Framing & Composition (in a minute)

Look, I'm no artist and I'm not a photographer. Hell, I'm not even a very good videographer. But I do know one thing. This shot is boring. Just like in the game of tic-tac-toe, the center square is not always your best move.
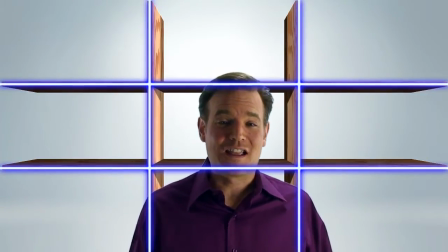0:13 Next up, we'll spend a quick minute talking about framing and shot composition on Videopia.
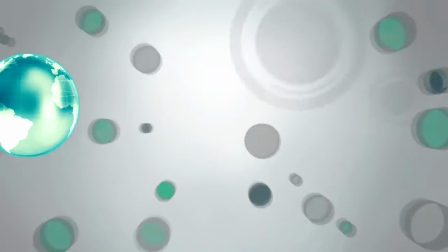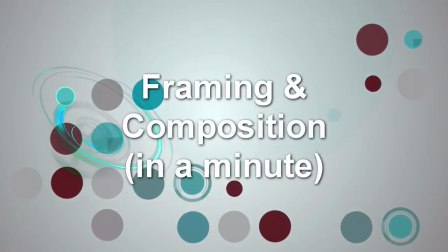Okay, so the center square is boring, but how should you frame a basic headshot? Well, here is nice, or here.
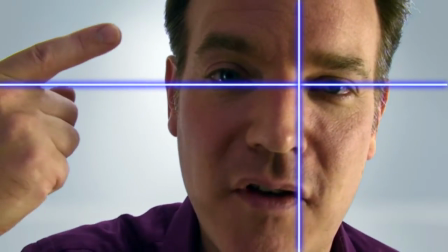0:35 It's also legal in 37 states in Puerto Rico to cut off the top of a man's head, but don't cut off his chin.
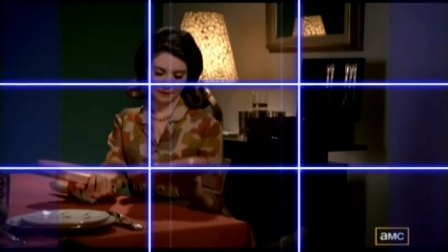0:44 Square television frame composition differs a bit from widescreen TV and even wider movie screens.
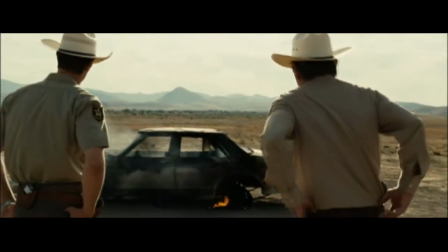0:49 And of course, the background is usually important. For example, horizons that cut the screen in half are boring.
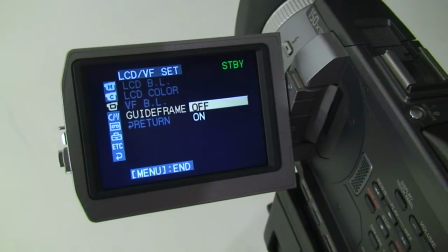0:56 Most camcorders have a guide frame overlay that you can toggle on to help with basic composition. But taking it to the next level might mean going to the bookstore and browsing through the art, photography, and painting section.
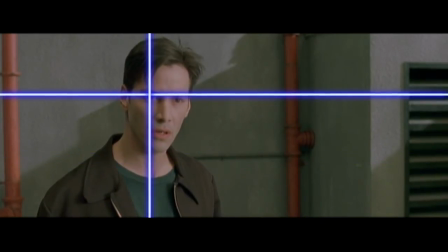1:07 Even easier, watch some TV or movies, and instead of just vegging out, pay attention to the composition and framing.
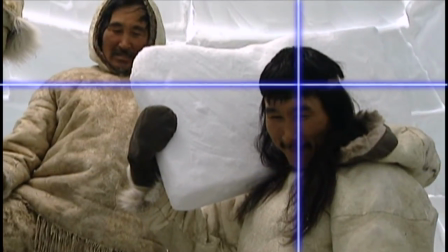1:15 Videography is a unique and amazing 3D art form, flattened onto a two-dimensional screen and then expanded into the fourth dimension of time and motion.
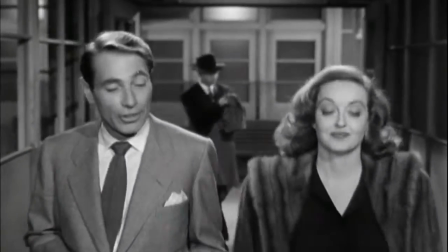1:23 While you can learn the basics in a minute, it definitely takes a lifetime to master. And whatever you call it, tic-tac-toe, guide frame, the rule of thirds, just keep it interesting and remember, you can't break the rules if you don't know what they are.